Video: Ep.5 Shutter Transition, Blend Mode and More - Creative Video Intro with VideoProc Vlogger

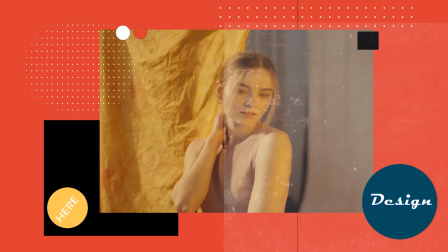These elements will distract us from the main view,
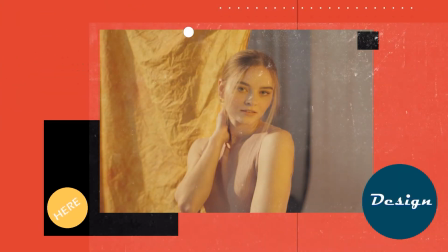and will achieve the goal of making the borders of other materials look less clear.
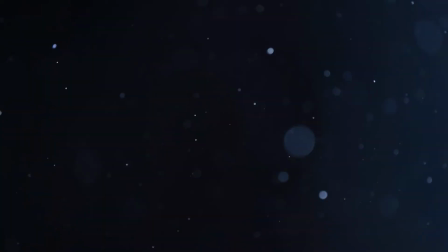Here in this video, I used a circular light spot material.
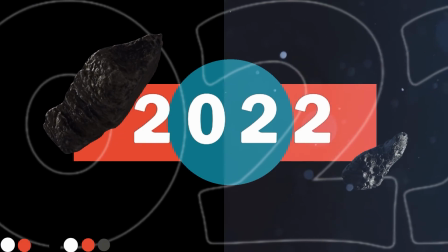The purpose is to make the flat color blocks and the 3D elements look more coordinated and create a space-like feeling.
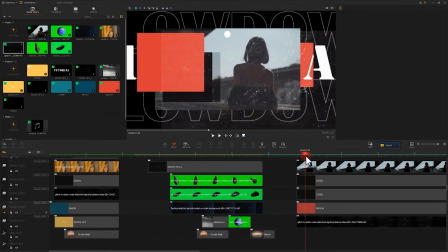And in this image, I used a material that looks like noise.
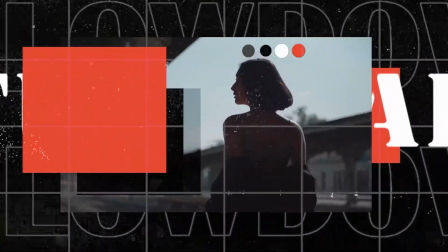Unlike the previous one, here I enlarged the material and move it to the bottom right corner.
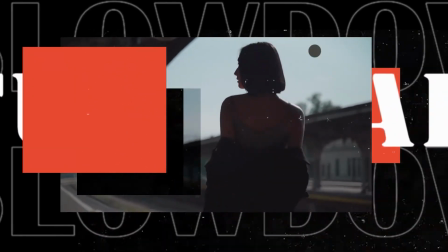This helps to create a new border between the material and the elements.
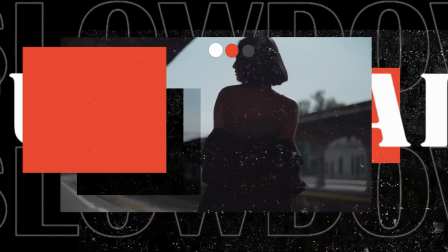And the blurred border can add more layer text to the whole image. Well, that's all for today's video.
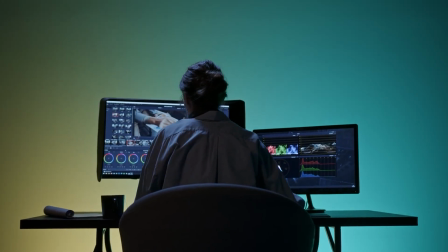And if you want to learn more about editing tricks, what has been going on with VideoProc Vlogger,
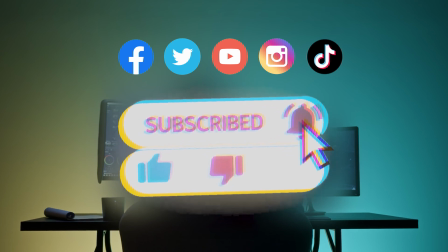be sure to click that subscribe button to subscribe channel if you haven't yet. and we'll see you soon in our next video.
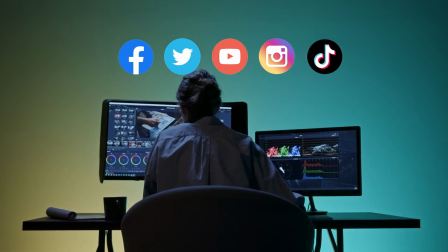Hope you enjoy. Bye bye.